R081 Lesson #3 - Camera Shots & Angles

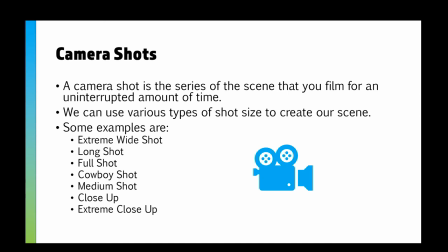4:13 Now I'm going to cover some of the basic camera shots in the animation on the next slide.
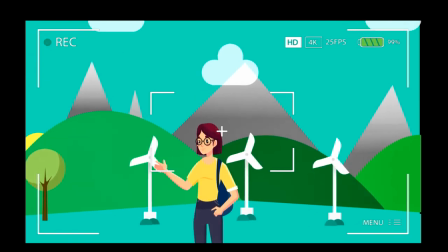4:19 So you can see we can zoom in to the object which is this lady on the screen and have a close-up.
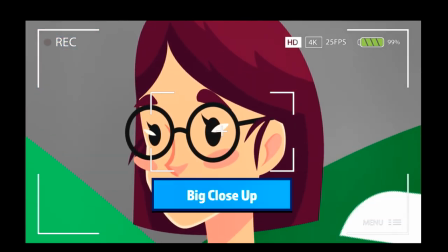4:24 We can then zoom in further and have maybe a medium close-up or big close-up and
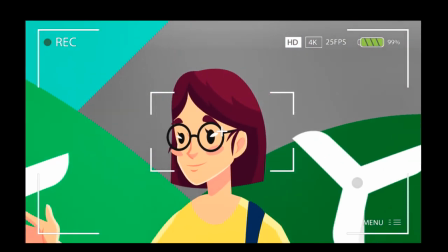4:33 then we can have an extreme close-up where we go straight into their face and sort of look at their eyes and things like that.
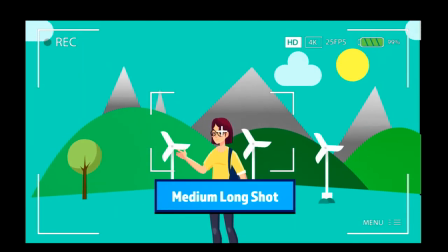4:38 Then we can have what's called a medium long shot where you're sort of almost getting the full body but not quite.
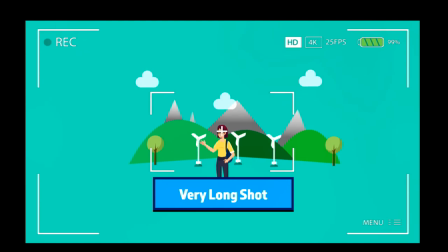4:44 You can then zoom on further and have the whole body as a long shot and then you can get lots of the scenes in to have a very long
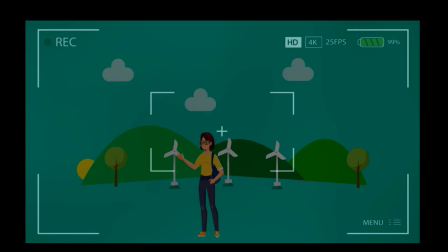4:51 shot and then you can have things like the opposite of an extreme close-up could be an extreme long shot or an extreme wide shot where you get in a really wide area and the object looks really really small.
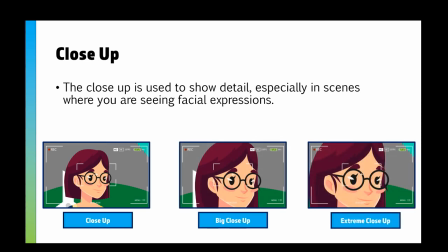5:04 So the close-up is what we use to show detail especially when you're trying to do facial expressions it might be that somebody is maybe testifying in court and they're trying to sort of make them like a sweating or lying you might do an extreme close-up to look at that sometimes certain
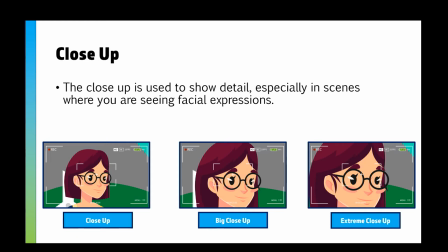5:21 films have clips where they're just showing somebody's eyes maybe to see where they're looking or something like that that is where we'd use a close-up or you might just have a nice headshot using a close-up of their neck upwards we've then got long shot which shows usually a whole object or
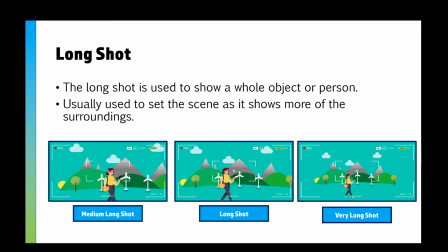5:39 a whole person and we generally use this to sort of set the scene as you can see the surroundings you see what's going on as well as seeing the whole object in some amount of detail.
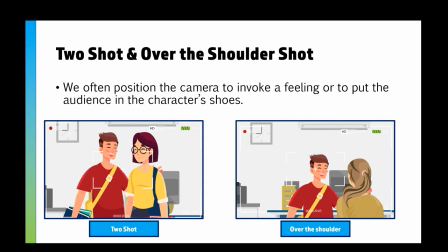5:51 Some other shots you might have is a two shot so we can use a two shot to sort of show that a couple's together maybe to have some form of romantic feeling or you might have an over-the-shoulder shot where you're trying to put the audience into the character's shoes so you
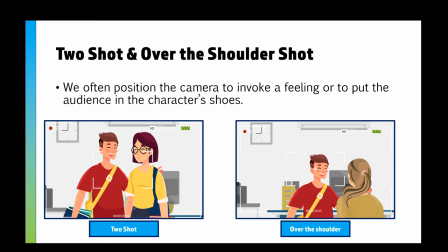6:06 almost feel like you're a part of that conversation as maybe a third party for example.
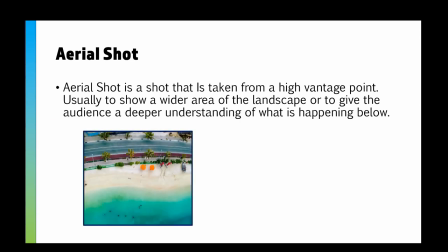6:14 Now an aerial shot is a shot that's taken from a high vantage point usually to show
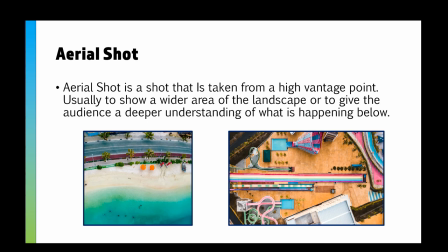6:19 like a wide area of the landscape or it could be even to sort of give a deeper understanding of what's happening below. If you think about in Harry Potter for example when they're in the maze in the Goblet of Fire.
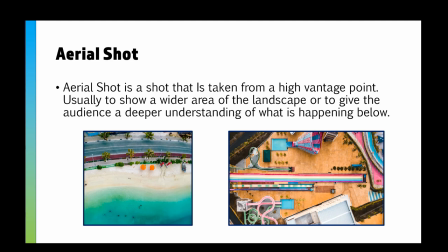6:35 You notice that Harry goes into the maze, nothing particularly interesting there, then it zooms out and uses an aerial shot which sort of explains and shows how large that maze actually is.
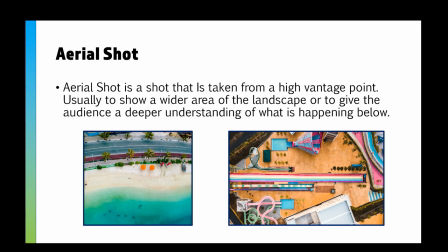6:48 All that does is that sort of shows the audience how huge the maze is. It sort of gives a deeper understanding of how difficult the last trial is going to be.
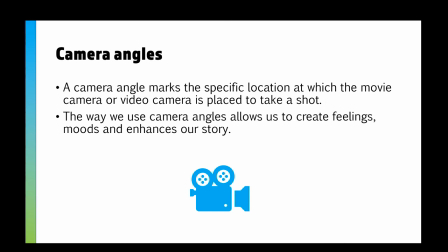7:02 So then we've got our actual camera angle. So we've spoken about zooming into people's faces to do close-ups and wide shots and things like that. We can then use certain camera angles to create feelings and moods and further enhance our story.
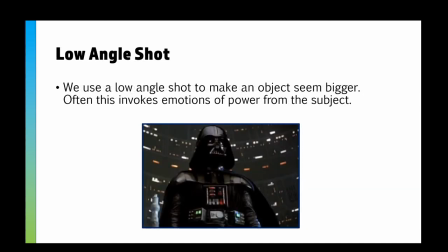7:19 So we could use a low angle shot. So the idea of this is to make an object seem bigger and often it's sort of the idea of making something seem bigger, greater or more power. So we see we've got this picture of Darth Vader, it's from below which sort of makes him look a bit taller, makes him look more imposing and makes him look a little bit scarier.
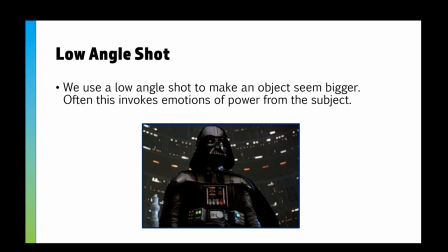7:40 You might also take a low angle shot of say a building to make it look even taller than it actually is or to make the audience feel like they're really really small.